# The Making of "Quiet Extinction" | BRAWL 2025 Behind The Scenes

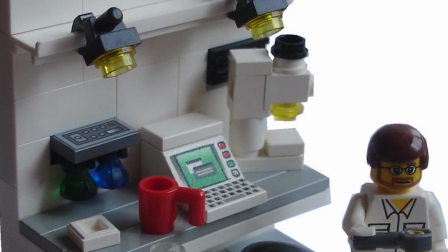1225s
Like there's not another Lego element piece that would work to make a microscope look like that.
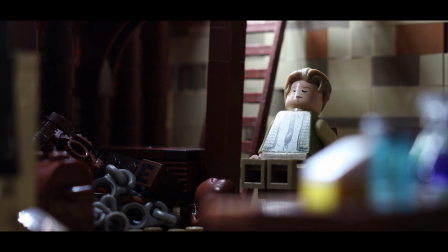1231s
Here's another shot that I intended for it to be in a different place in the sequence, but here's just the only spot that I could find for it to go, and it works because this sequence feels very montagey because you're sort of watching the passage of time. So it sort of doesn't feel out of place. It did at first, but works good here.
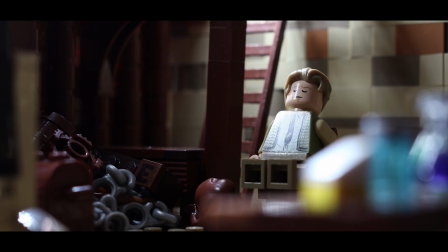1250s
And also the first time you sort of get to see some of the production design in the background. So I'd placed a lot of stuff, just stuff. And a lot of it looks really cool, but some of it you just don't see on camera in a lot of places.
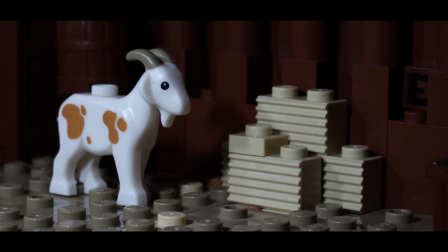1263s
The bits of hay as well. I love this tan piece with the lines. It's just the perfect piece for it to be a hay bale. I love it so much. The chalkboard writing.
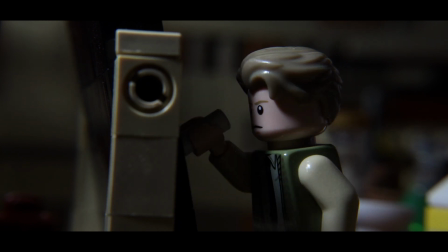1275s
Originally, when I had the script and I wanted it to take place in a classroom, I wanted the opening shot to be of the chalkboard. So we would sort of start here with him doing up the math for the chemical. And he would be testing on rats. That was the original idea as well. Because when you think of animal testing, it would usually be rats.
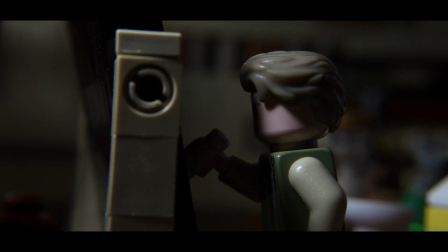1294s
I didn't end up going with it. And I think one of the reasons was that in the script, I wanted the rat to die, right?
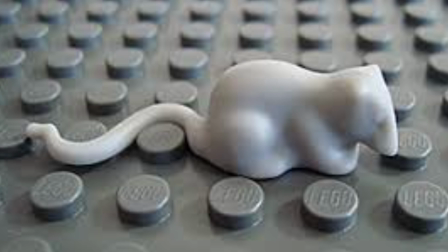1301s
And how do you do that with the little Lego rat piece, right? Like you could have it turn on its side, but that looks really goofy. Like I don't even need to animate it to know that would look goofy. So the goat works so much better.
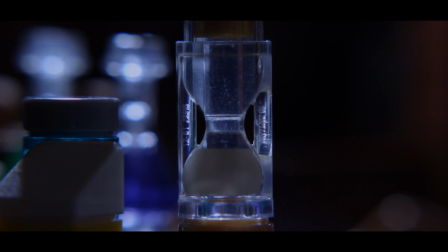1314s
And then it also plays into the farm location as well.
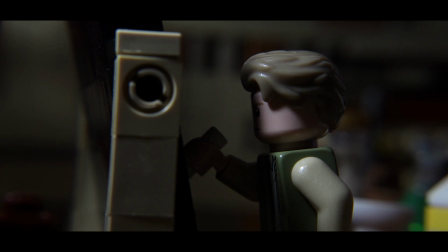1318s
But the original concept was to have the chalkboard be the first thing you see, and it would have the BRAWL logo drawn up as like a chalk overlay, and then he would rub it off with like the duster and then start writing up the math.
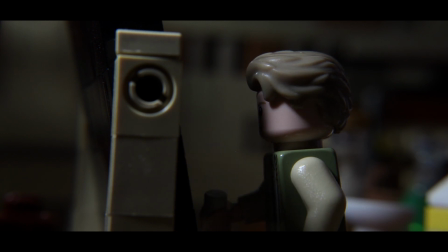1331s
I thought that would be a really cool way to introduce the film, and then also a cool integration of the BRAWL logo, because a lot of other animators love doing really creative stuff with having it integrated into the set or into the live action element rather than just overlaying the
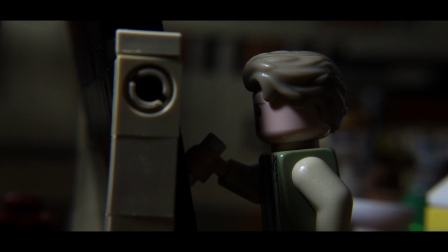1349s
just the image, the PNG. But I didn't end up doing that.
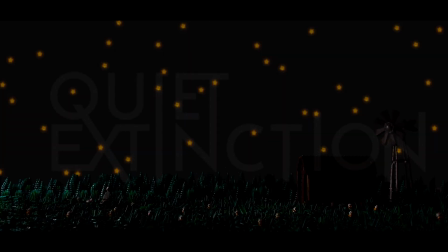1354s
I also wanted the BRAWL logo to be at the start with the main title, but it just didn't work.
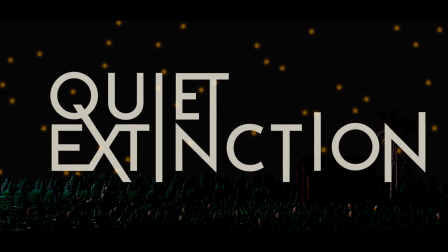1361s
I think one of the reasons was the BRAWL logo for this year, for this contest, was with the colors and the style of it.
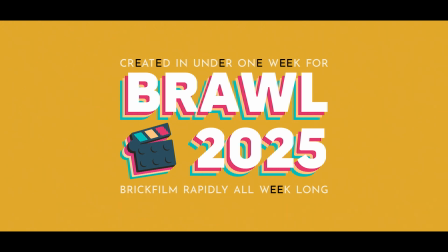1367s
It didn't fit the theme, right? Like it's sort of like a dark, somber start of the film
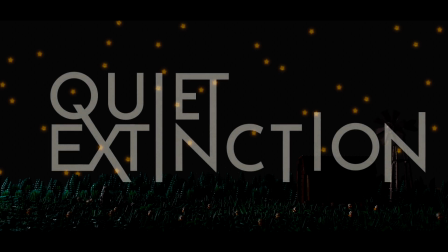1375s
with him burying the goat, and then the BRAWL logo just didn't fit that.
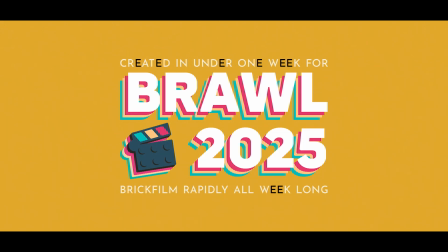1380s
And I could have manipulated it, like made it black and white or done something to make it work, but I just saved the BRAWL logo for the end credits.
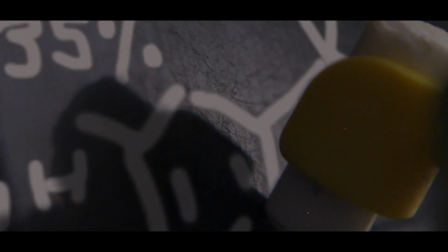1387s
The close-up of the chalk, this shot, even after redoing it a second time, it still doesn't work for me. I just love that it's short. That's the only thing that is saving it from being horrendous. And I didn't realize when I was animating this, because again, the camera can only get so close to the shot.
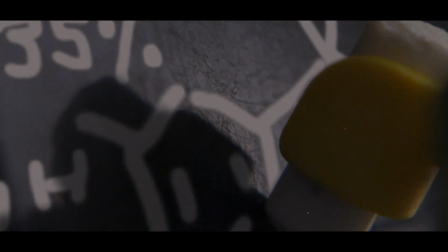1405s
So this is like cropped in. So it's the diopter. So the camera is close to the shot, right, that I want.
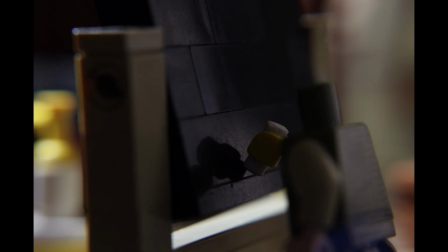1411s
But then I'm punched in another like 200, 300% to get this really, really close up shot. So the chalkboard, the bit of Lego at the background actually moves. So I had to 2D track the overlay on top.
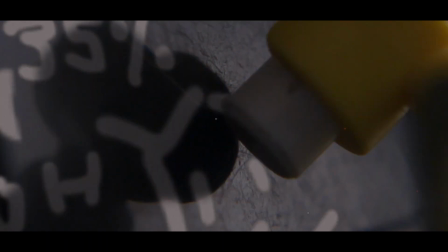1426s
And then I had to mask around the arm that has the reflection and make the text under that darker.
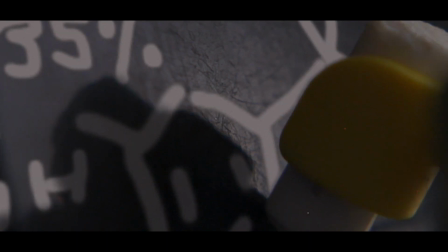1433s
And I had to also mask so that it reveals the drawing as he's moving the chalk along it.
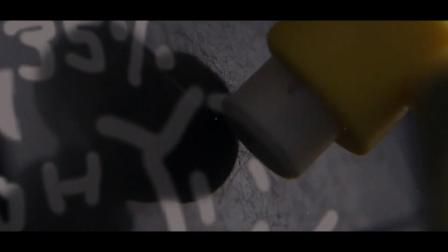1440s
So there's a lot of effort that's gone into this shot, and I still don't love it because it's not tracked on perfectly.
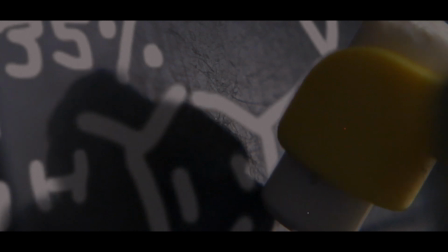1446s
One other thing to point out is the mod element in this shot is the yellow hand attached to the white chalk. One really interesting thing that I decided to do when I was making the minifigures for this is to make
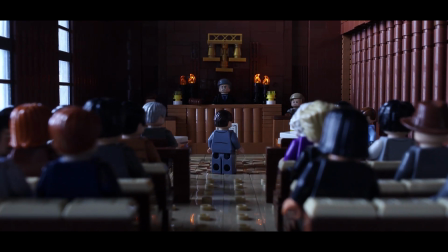1457s
all of the minifigures the skin tone color Lego minifigs.
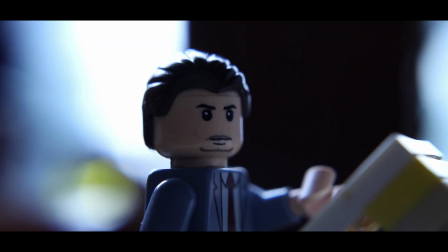1462s
And one of the reasons for that is I didn't know if this concept was going to work as a Lego brick film because it's very grounded in reality and it's very serious in tone.
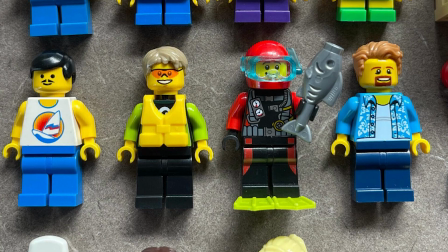1473s
And the goofy nature of the yellow minifig just wouldn't work for that. Yellow minifigs just would have been perfect.
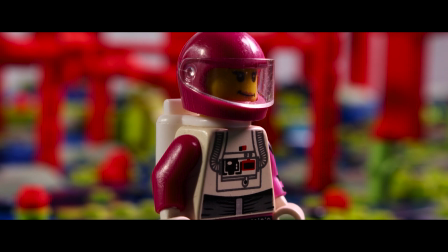1480s
So I have so many options for Lego heads and multiple Lego heads at with different facial expressions.
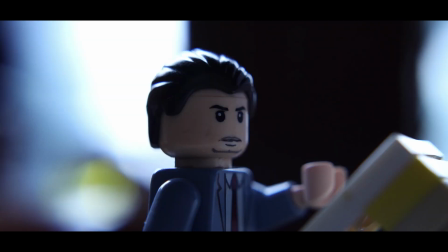1487s
But for tan skin tone minifigures, don't have nearly as many head options, right?
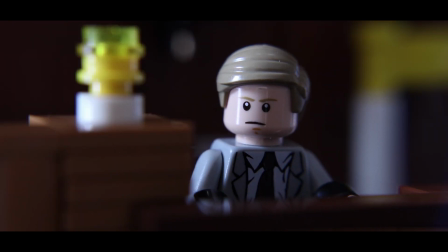1493s
Our main character is actually Luke Skywalker, because I have 3 different Luke Skywalker minifigures, and they have reversible heads.
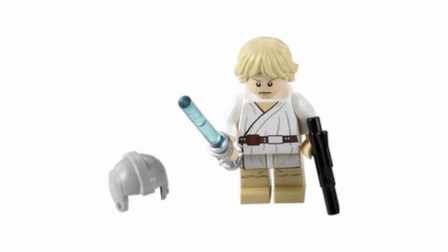1502s
So I had a total of 4 different facial expressions that I could use. And I originally wanted the hair piece as well, but then it looked too much like Luke Skywalker.
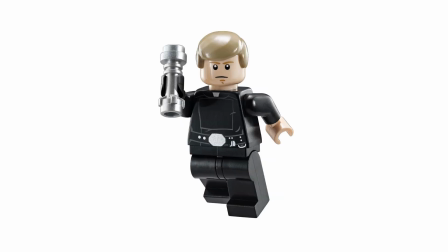1512s
Like if you have the minifigure, I've seen it before, you would think, oh, that's Luke.
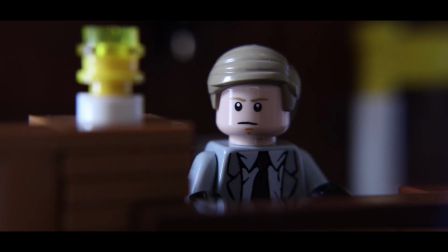1516s
So I swapped out the hair, but I still wanted 2 different hair molds because I wanted something for the beginning scenes where it's a bit more scruffy, and then I wanted a cleaner look for the courtroom stuff and when he's at work.
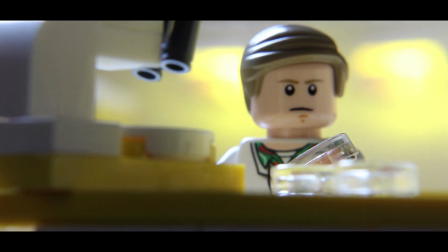1529s
So yeah, I found other head molds that weren't the Luke head molds, and it worked perfect.
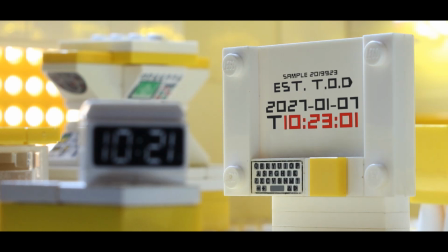1535s
In terms of the mod element,
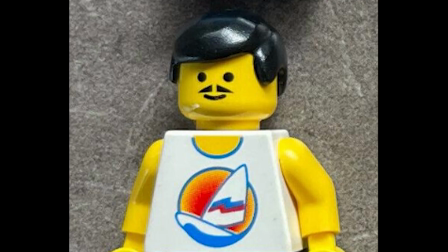1537s
a lot of people had it really easy in their Brawl entries because it was just have a white torso minifigure and just have the minifigure be yellow, and as long as you have the character in your shot, that counts as a mod element.
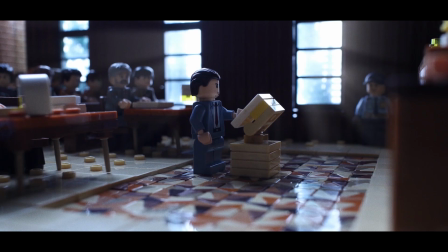1550s
So I'd made it really difficult on my part by having them not be yellow, because that's one less mod element that I just have.
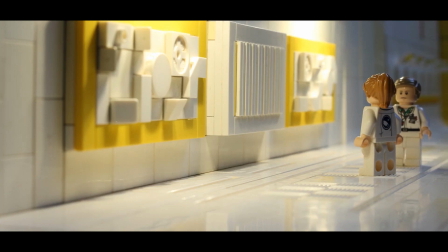1558s
They're all wearing white as well. They're wearing white lab coats, so it would have been too easy.
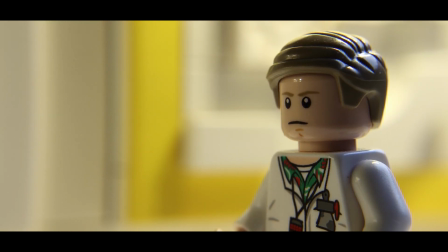1562s
So I've made it a challenge on myself to include the mod element in a lot of shots, especially the close-up shots.
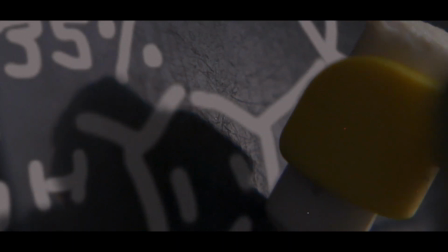1568s
And this white chalk piece, I have a lot of Lego that I've intentionally broken. This is one of the pieces just to get a small...
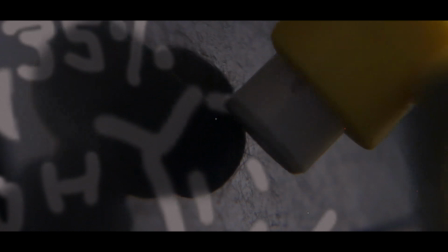1575s
I think I've used this as a cigarette before in a previous Lego film, and it works great as chalk in this.
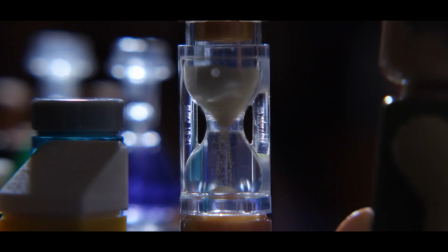1582s
I love it. So the hourglass. The Lego hourglass piece, I love it. It's a really cool Lego piece, but it doesn't work. Because if you pause on this shot, you can see what the actual Lego piece looks like.
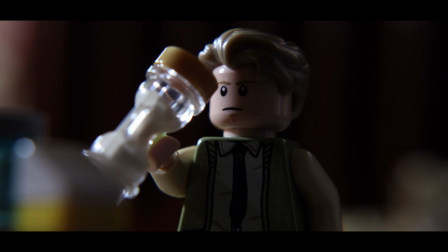1596s
It's sand at the bottom that's completely full, and then it's sand half full at the top, right?
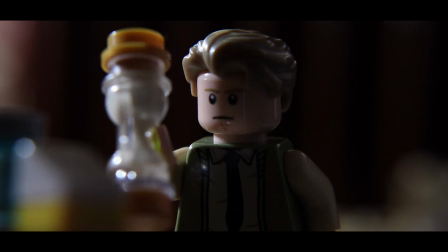1602s
So if you have it twisted this way, it doesn't work because that's not how gravity works.
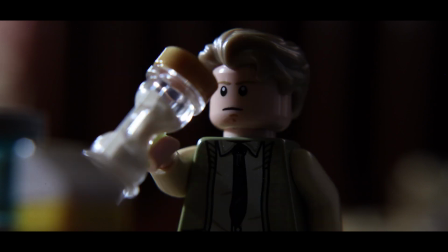1606s
So it must sit the other way, right? But then how can the sand fall because the bottom's already full? So using this piece as it is doesn't work story-wise.
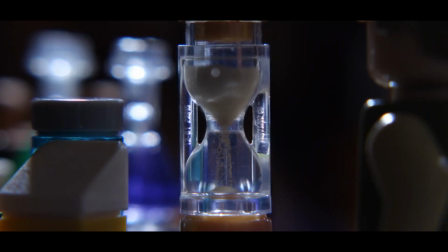1616s
So I had to find a way to do it as a visual effect. So we've got the visual effect here. This is a combination of many different shots.
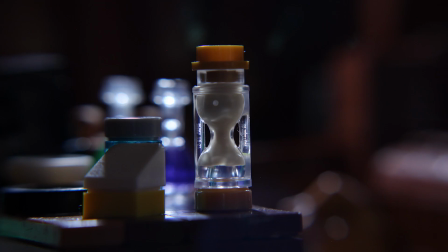1625s
So I've got the actual hourglass piece, and then I've got 2 clear transparent tubes, like the 1x1 round cylinder. And I've used that so that I could get the reflections of the surrounding environment.
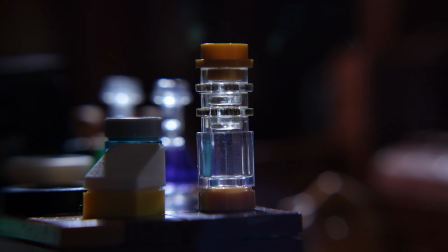1640s
And then I was able to use that to paint over where the sand is to get a clean, no sand hourglass. And then I was able to use a particle simulator. And again, this is another tutorial that I had to look at for After Effects on YouTube, because I'd never done this before.
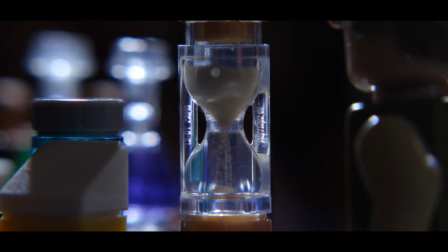1655s
I've used the particle effects before, but to do it to get an hourglass sand falling look, that's a tutorial that I followed in order to get this effect. My original concept was to have the particles be the 1x1 round tiles in that tan color,
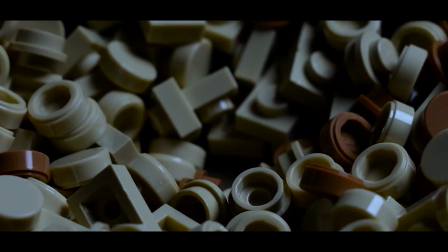1672s
but either animating that from different angles or just having the one image, it just wouldn't have worked.
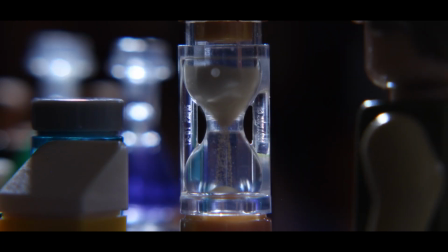1678s
It would have been way too much effort, and it probably wouldn't have looked like grains of sand either. And I have no idea where I found the sound effect. It's very subtle. But sand passing through someone's hand, because I know if you probably had an hourglass, it wouldn't make any noise, like you couldn't hear it.
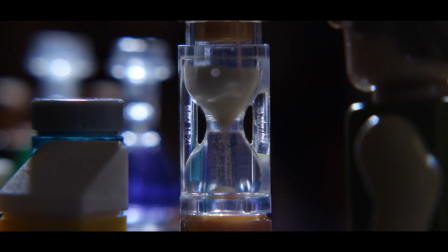1696s
I wanted the sound effect to be there, and it's very, very subtle, but it is there if you listen for it.
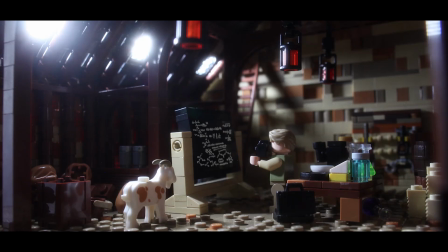1702s
And then the camera, this is just another extra bit that I've added to the world building, right, with no electricity.
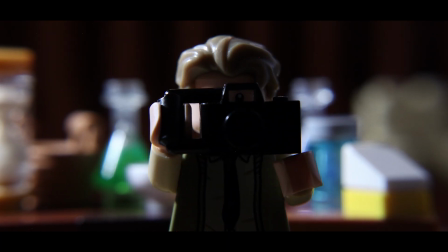1707s
So he can't have a digital... He could have just written the math that he'd done on pen and paper.
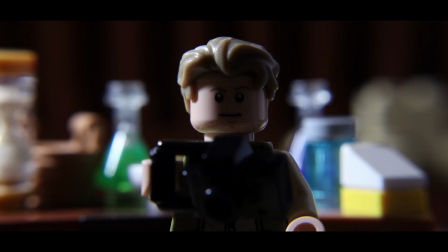1713s
That's something he could have done. The taking of the photo and having him use an old school film camera is really cool.